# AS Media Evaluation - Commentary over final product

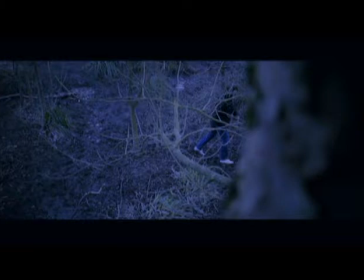245s
Here we've used a high-angled shot that is again tracking the man, but it's tracking him in kind of a different way than it was earlier in the nice section. Before it was the tracking shots were kind of either at eye level or below, but now obviously this is taken at a much higher level and is looking down on the character.
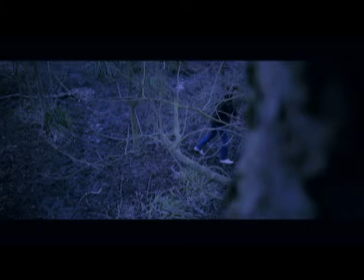263s
This puts the character in a position of vulnerability, while also kind of putting the audience in the position of the supposed person who's watching him.
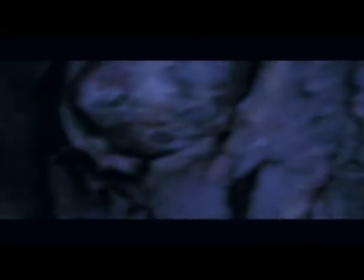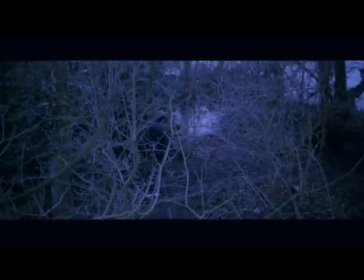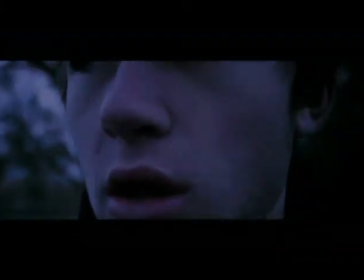288s
Here we've used a extreme close-up shot. We felt this was quite effective in a couple of ways. First of all, it allows the audience to engage with the character and all the emotions that are shown on his face. Secondly, it kind of shows that there's something wrong in the way that it's a bit jittery,
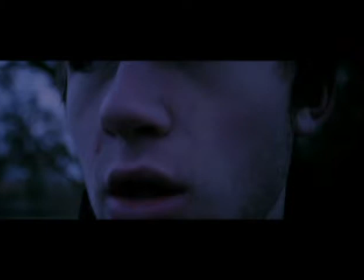307s
it's a bit wobbly, and also the character's whole face isn't always in the shot. It's kind of swaying in and out. His eyes aren't always in the shot, and that kind of shows you that there's something that isn't quite right.
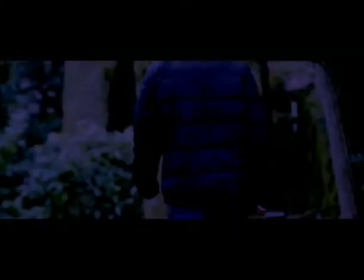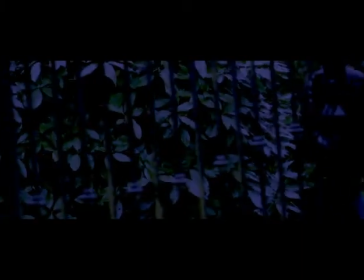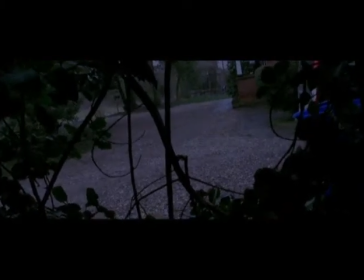Here again we've used a shot that's obviously handheld. Also the positioning of it, kind of within the bushes,
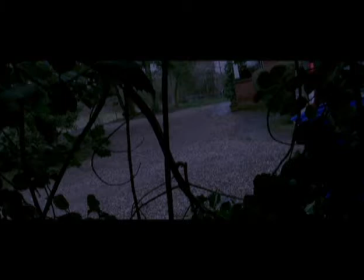344s
really gives the effect that someone is watching the man's movement as he checks to see if there's any life within the house.
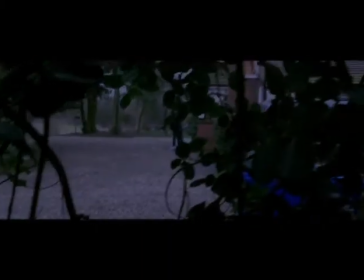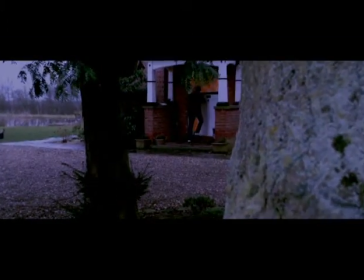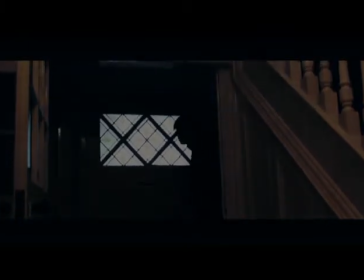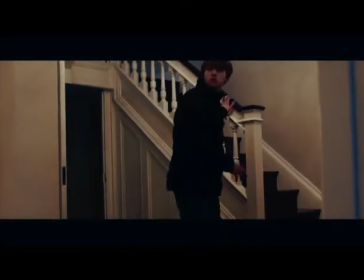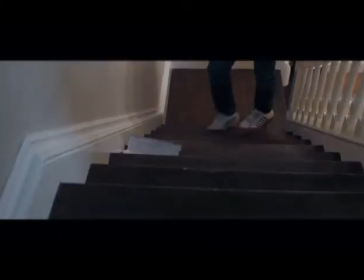374s
Here again we've used a section using high angle shots looking down at the man. This is effective as again it puts the character in that kind of state of vulnerability while also giving a good perspective of the man picking up the death certificate on the staircase.
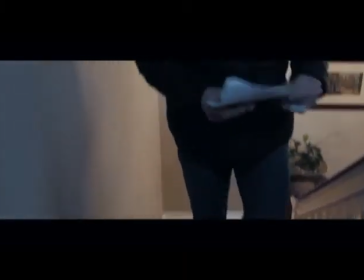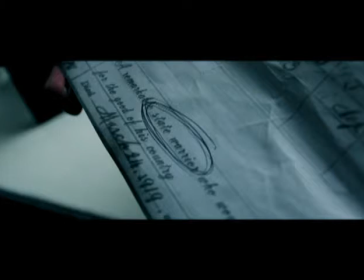402s
In this extreme close-up shot, we have made sure that the word State Warrior out of all the words on the paper are in focus. This does hold some significance as State Warrior actually is an anagram of terror awaits, so if anyone was to look further into that specific shot,
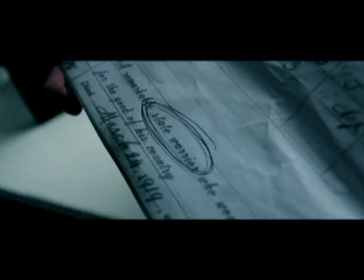420s
they would hatch onto that, and it was kind of a secret message that we implanted into our storyline.
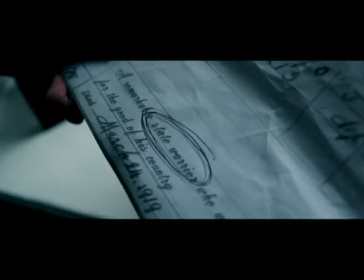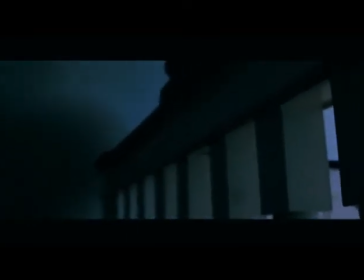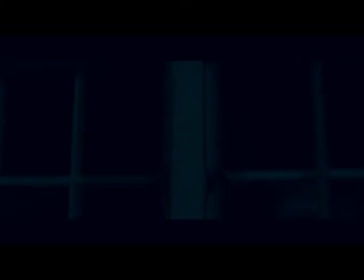440s
Here we've used a POV shot. This allows the audience to be put into the boots of the character himself, while also allowing them to see the storyline through the character's eyes. This is effective as it kind of reduces the field of view for the audience, as generally they can see all around the character,
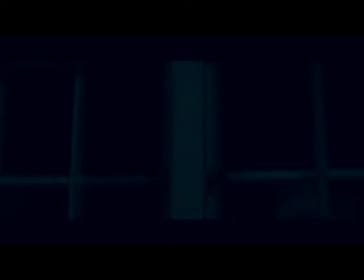457s
around the back of him and stuff like that, but now they can only see through his eyes. This kind of has the effect of making them feel uneasy, as they're not aware of the surroundings and don't know if something is behind the character.
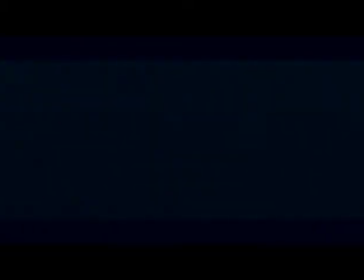This shot has been shot so that the old man in the chair is out of focus. This is kind of effective as it makes the audience feel uneasy, especially his positioning.